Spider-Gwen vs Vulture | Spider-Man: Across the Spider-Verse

So I think it's a really interesting way of showcasing how to differentiate between elements that are supposed to be graphic like this.
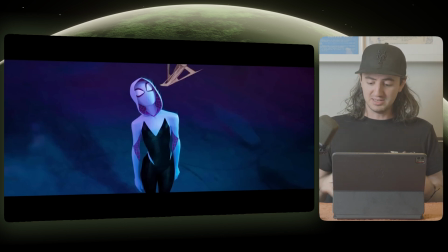(12:30)
So when Gwen reacts to this element coming in, you can see that her spider senses are right on, and they're jumping this pose really quickly to this other pose where she's turned back so that she's dodging it.
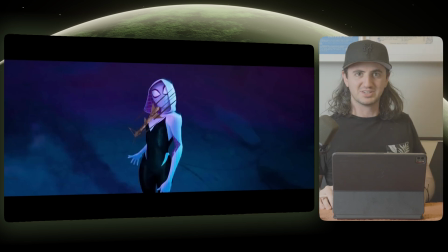(12:41)
But you can see the element right here as if it's going to strike her shoulder, and then she just moves out of the way in one pose. It's a really cool, subtle way of showing that she's on top of her game here. So I want to talk about the way that the spider people in these movies use their web slingers.
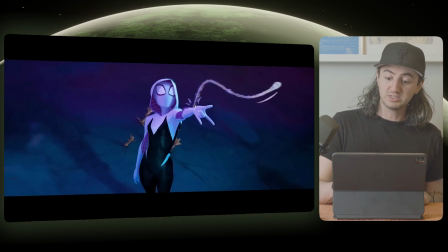(12:54)
Almost every time that they are using their web shooters, the web starts out in this really long flowing shape that has a lot of slack on it.
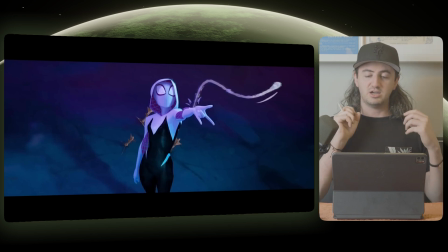(13:01)
So it's almost as if the point right here is coming out and it's just trying to hit anything that it can.
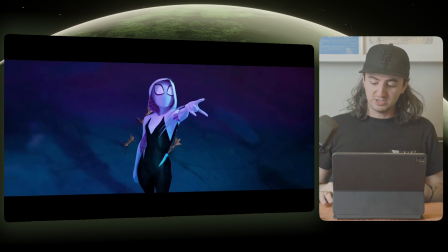(13:08)
And as it goes further and further out from the character, you can see that the amount of slack reduces significantly. So it goes from this frequency to now the frequency is a little more muted, but because it's taking up a longer space.
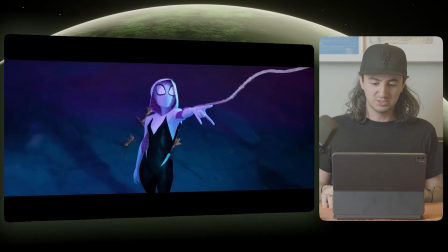(13:21)
You can tell when the web actually connects with something because it will usually go straight. So from here, if we step through this, you can see it's got a lot of slack here. And then at this moment here, you can see that she kind of gives it a tug back because her arm grips onto it.
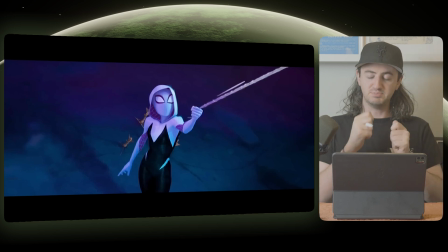(13:36)
So they have this little line up here to signify that it's being pulled taut, and then she uses that to fling herself up. And then from here, you can see that the web is really straight. But almost every shot in Spider-Verse, you can see it has the same sort of physics with the way that the web shoots out from their arm.
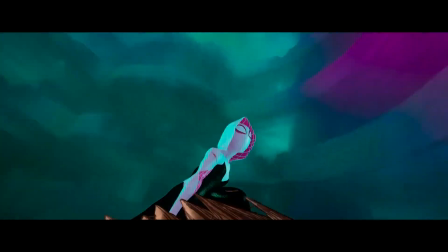(13:51) Ooh, let me guess. You were having an espresso in some old-timey Leonardo da Vinci dimension.
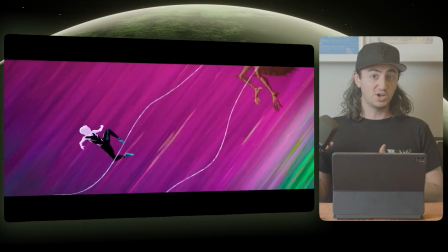(13:58)
So with this shot of Gwen coming through and kicking Vulture, back to what we were talking about earlier, they're using every chance they can to point her toes.
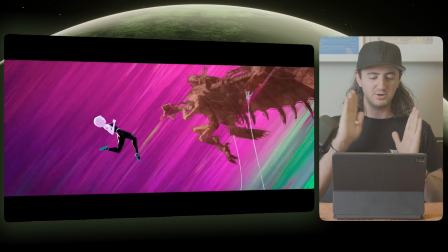(14:05)
As you can see, the feet right here are really pointed out, keeping the line work from the leg extended out.
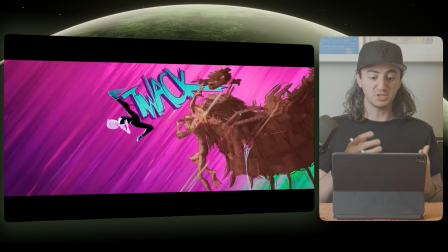(14:11)
What's really interesting about this thwack sound effect is they're using the colors of Gwen's foot to determine what the color of the sound effect will be,
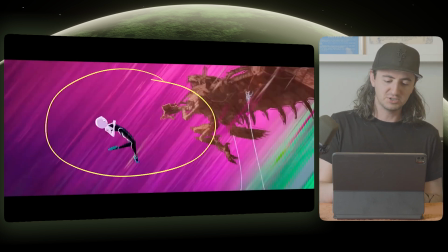(14:19)
which I think is just a really cool detail. And they made the background really pink so that the teal and the turquoise character of the foot actually stands out.
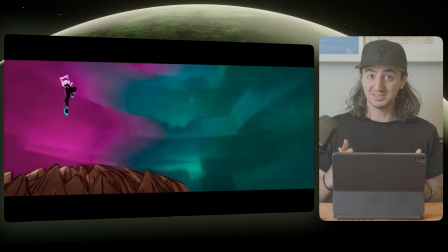(14:26)
Okay, so watch what they're doing here. This is really interesting. I want to talk about duplicate limbs for a second and how Spider-Verse handles some duplicate limbs in these frames.
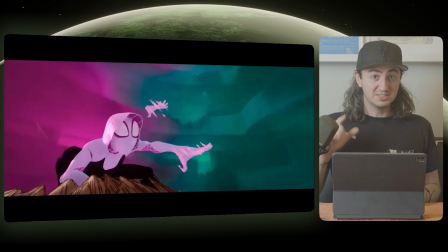(14:33)
So they're actually only holding these additional elements for one frame at a time. The hand is up here at this frame, and then we have a duplicate limb here as well as the real hand here. And then the very next frame, we're only left with this one hand. So it's only on screen for one frame. So if these elements are only on screen for one frame, then why bother doing them at all?
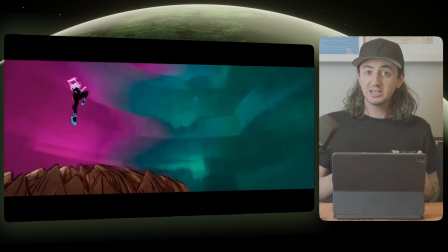(14:54)
A lot of times when animators are putting these additional elements in, it's not going to be something that the audience necessarily sees, but they will feel it. Sometimes what the animators want to do with these additional elements is emphasize certain components of their pose.
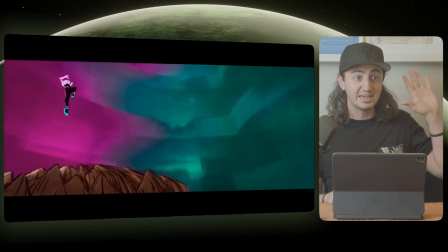(15:07)
So in this case, the animator wanted to emphasize the hand stopping in midair before she regains control.
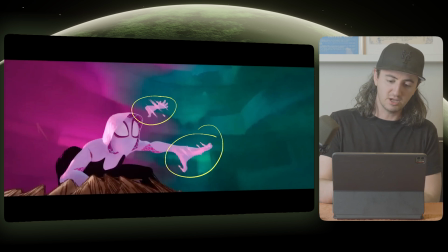(15:12)
So they have this duplicate hand up here coming through.
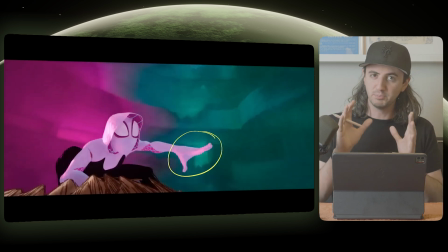(15:15)
And so our eye lands on this hand a little better than it would if we didn't have that additional hand in there.
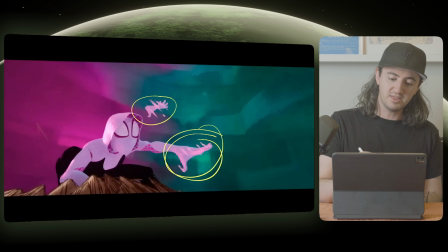(15:21)
Because then the hand would jump from all the way over here to here with nothing in between, allowing your eye to really follow that movement through.
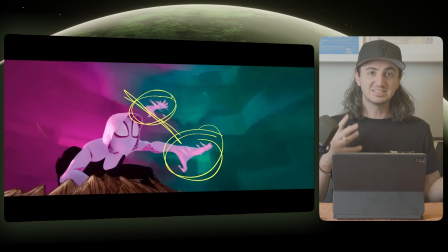(15:29)
So as long as they stick something in between, even just a sense of motion blur, it gives our eye something to land on at the end.
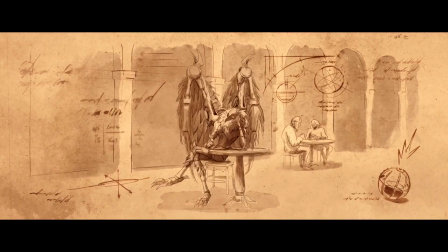(15:35)
Okay, so now we're jumping really back in time here.
And suddenly a portal opens up and you wind up here.
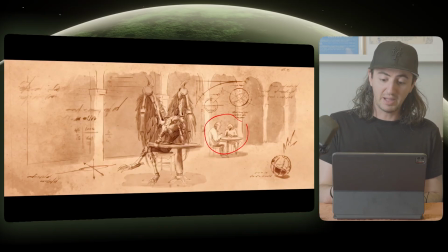(15:43)
So what's really interesting about this shot here is I believe these characters in the background are actually hand-drawn, and the character in the foreground of Vulture is still 3D. From a production standpoint, it doesn't really make sense to model and rig these additional characters. Because of the nature of this environment being completely hand-drawn, it does make sense to add in some hand-drawn characters.
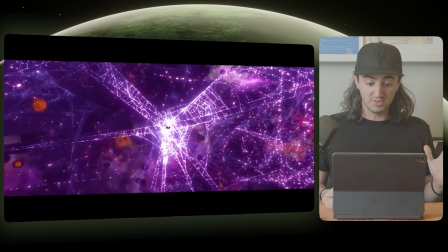(16:02)
So now we have some quick shots of Vulture going through the multiverse and shooting out into this other world.
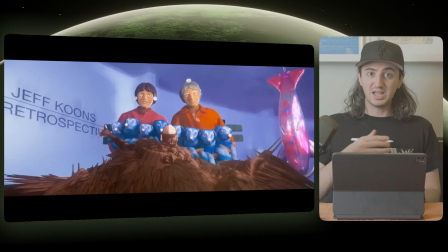(16:08)
So I actually just noticed this. Check this out. In the other shots, we have this outline on Vulture where he's definitely cut out from his world. But in this shot here, it doesn't seem like there's this hard edge cutout like we have on all the other shots.
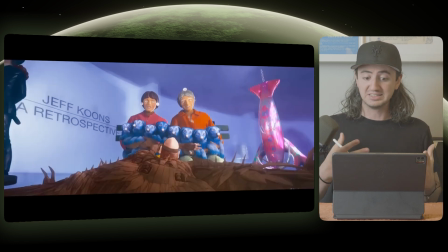(16:20)
I'm not sure if they ran out of time here to add this outline or they figured it just looks good as is because our focus is supposed to be on these background actors or mannequins,
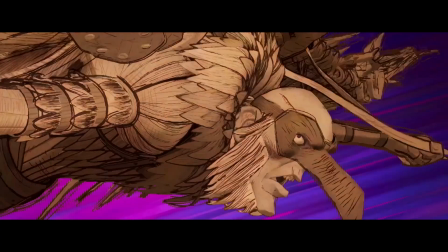(16:28)
I guess.
Yes, that's pretty much it.
Did you know that Spider-Verse actually does use AI?
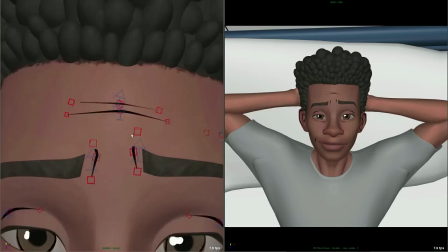(16:35)
In the first movie, what they did for the line work on the characters is they didn't want to have an artist draw every single frame of the line work.
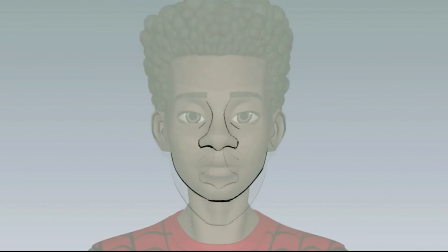(16:42)
So instead, what they did was drew a few frames and then had an AI run an interpolation on those frames so you get the line work on the characters. This could be a use case where you do have this AI algorithm running the same sort of effect on Vulture here,
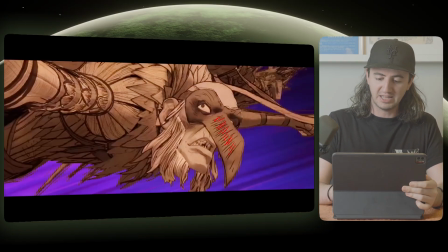(16:55)
because you have these lines that are always consistently on his head, outlining each individual part of his body. So there's something really cool going on in this shot where they have the characters go from off screen over here,
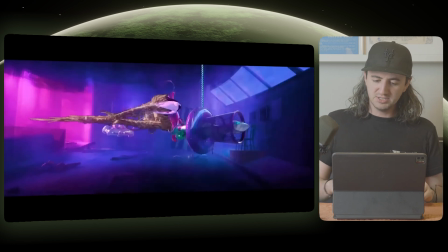(17:07)
shoot into the right, and then they bounce into this object that's being held on chains here.
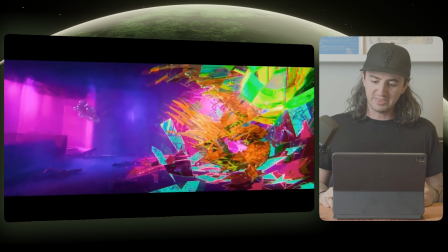(17:13)
And when Vulture hits, he starts to glitch, and they actually have this element,
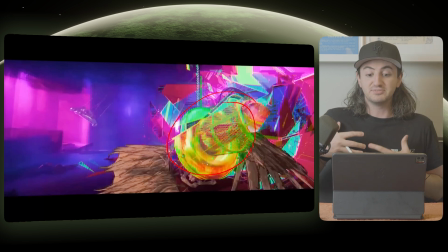(17:18)
this swinging element, start to glitch as well, as if the glitch kind of went off onto this object.
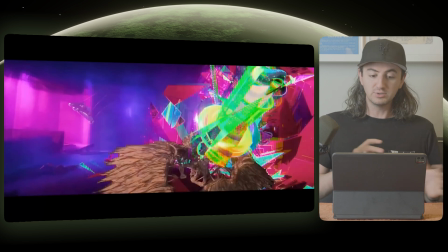(17:22)
And then they use that to kind of wipe into this other shot. So I don't know if these were actually two shots stitched together or if this is all one continuous shot,
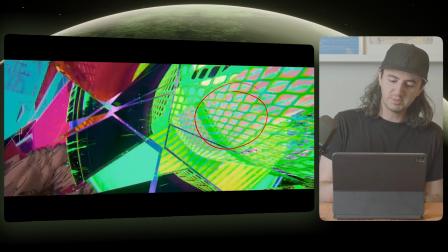(17:30)
but they do have this element sort of act as a framing device that shoots off this way to reveal Gwen's head there.
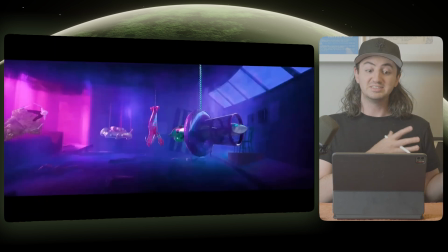(17:38)
It does seem like this is actually two different shots, but the way that it's edited together, it does feel like it is actually one shot.
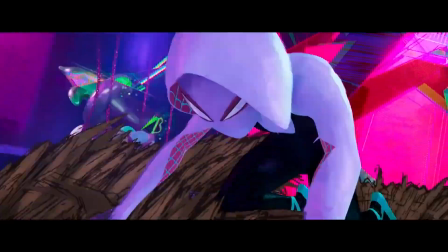(17:44)
Just little stuff like this is so cool to look at.
Sidebar, maybe you could stop making a massive art museum for no reason?
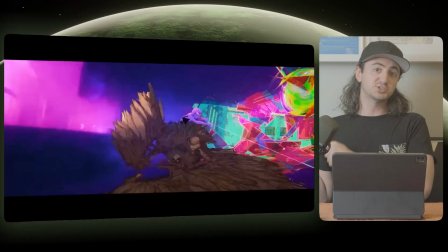(17:52)
So with Gwen's action here, she wants to flip Vulture over the leg by grabbing his wing and flipping him over. So they want to get across that the wing is really heavy and it takes a lot of effort for her to carry this wing over.
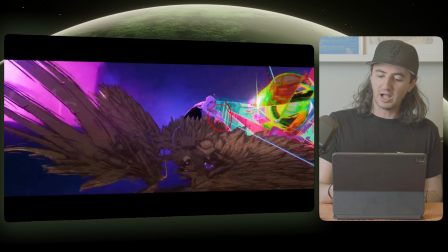(18:02)
So how are they doing this from an animation point of view? So in this frame here, they have Gwen grabbing onto the web slinging right here, which is attached off screen onto his wing.
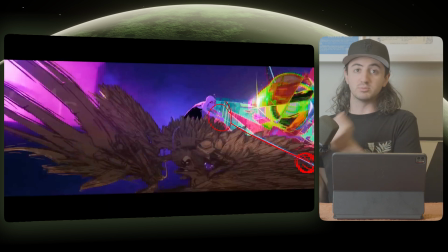(18:11)
So what they have to do is lead the top half of the body and then have the arms follow through so that it does feel like there is some weight to the wing that she's pulling up.
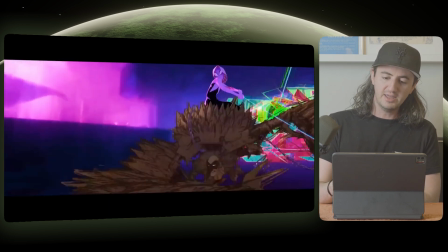(18:20)
So as you notice, in these next few frames, her head and her shoulders will start to move before her arms do,
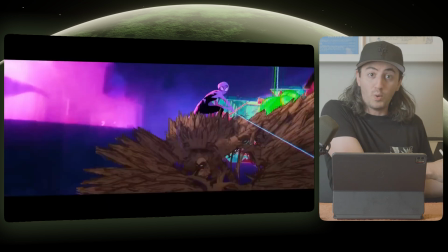(18:27)
to get the sense that she's using her body and the weight of her body to pull up the wing here.
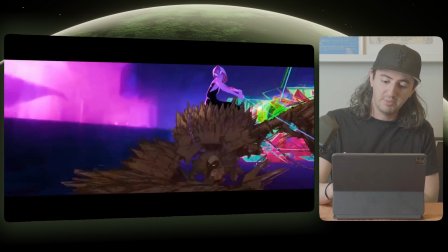(18:32)
So you can see on this next frame, they have the body standing more straight up like this. So it's hunched over like that and then stands up straight, but her arms are still over here. They haven't been pulled over this way just yet. So they're still over on this side.
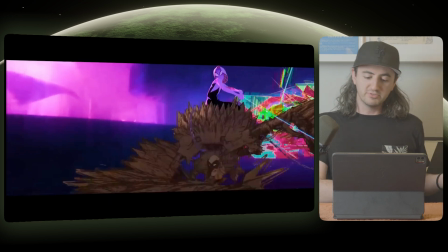(18:47)
And then you start to move once the body is actually moved over. Now you can start to use the weight and the strength of her arms to pull the wing up.
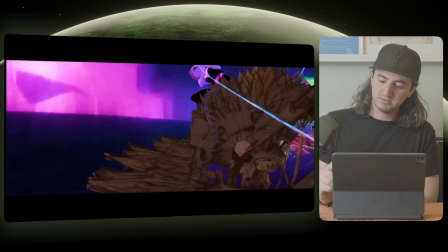(18:55)
And that's where you see a majority of the web come through at the end here.
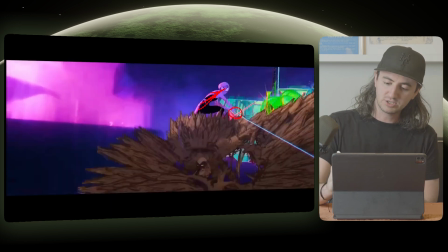(19:00)
And they're actually using this as a wipe element into the next shot. So I'm gonna actually draw her hands where they are as these like circles. So now you can see, based on my rough drawovers here, that the hands start all the way over here,
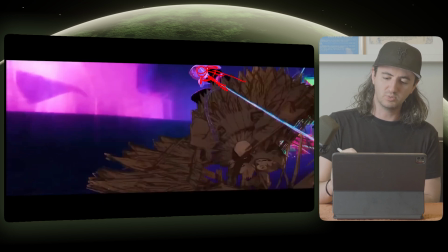(19:12)
and after the body has moved up, do the hands come across this way. So they're moving from all the way over here back to here.
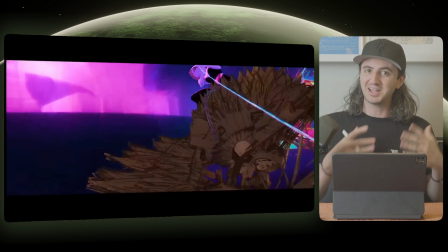(19:20)
So even on these really simple shots like this, you can kind of really see how the animators are working in some body dynamics. I really hate to step through these shots so quickly because there's a lot of elements going on here that are so exciting from an effects animation standpoint that I really want to give them justice,
but my goodness, there's a lot to look at. Art museum for no reason? You call this art? We're talking about it, aren't we?
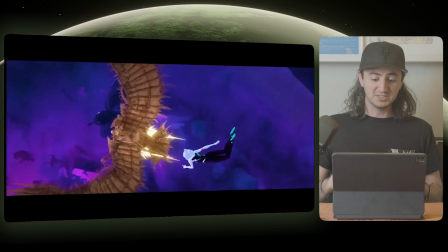(19:42)
So based on what we talked about earlier, here's another look at those webs shooting out of Gwen.
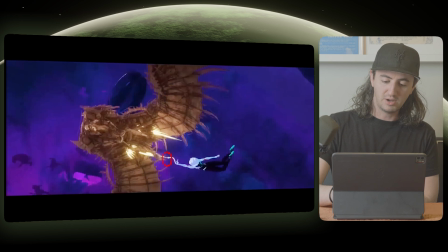(19:46)
So you have the initial start of the web come out here, and you can see the line has some slack on it, like here.
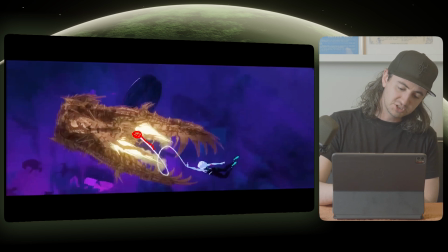(19:54)
And now you have the web connecting up here, but there's so much slack coming off of this web.
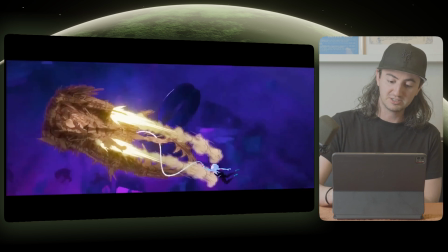(20:00)
And then you can see over the next few frames, it's pulled taut. So now the frequency is starting to reduce.
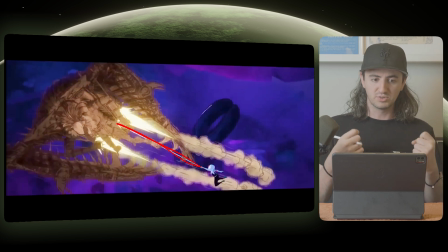(20:05)
It's a really interesting way that they're handling the physics of these web shooters, where they're kind of shooting out faster than they can really get a grip on them. I just think that's a really cool detail. But let's look at some of this effect smoke coming off of Vulture. You have these really interesting, cool shapes. I wish I was an effects animator to really describe these in further detail. But man, that looks cool.
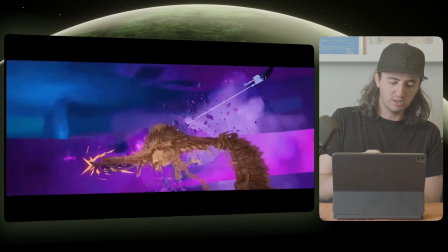(20:24)
Speaking of effects elements, we have the wing dragging on the wall here, and you get these really cool electric shapes that,
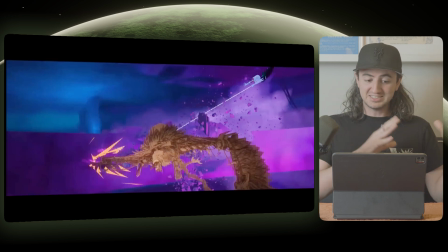(20:30)
you know, they match the jaggedness and the edge design of his silhouette.
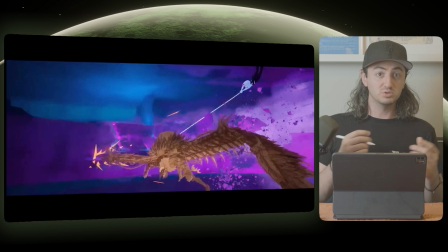(20:35)
And I'm sure it would be different if Gwen was the one actually rubbing up against the wall.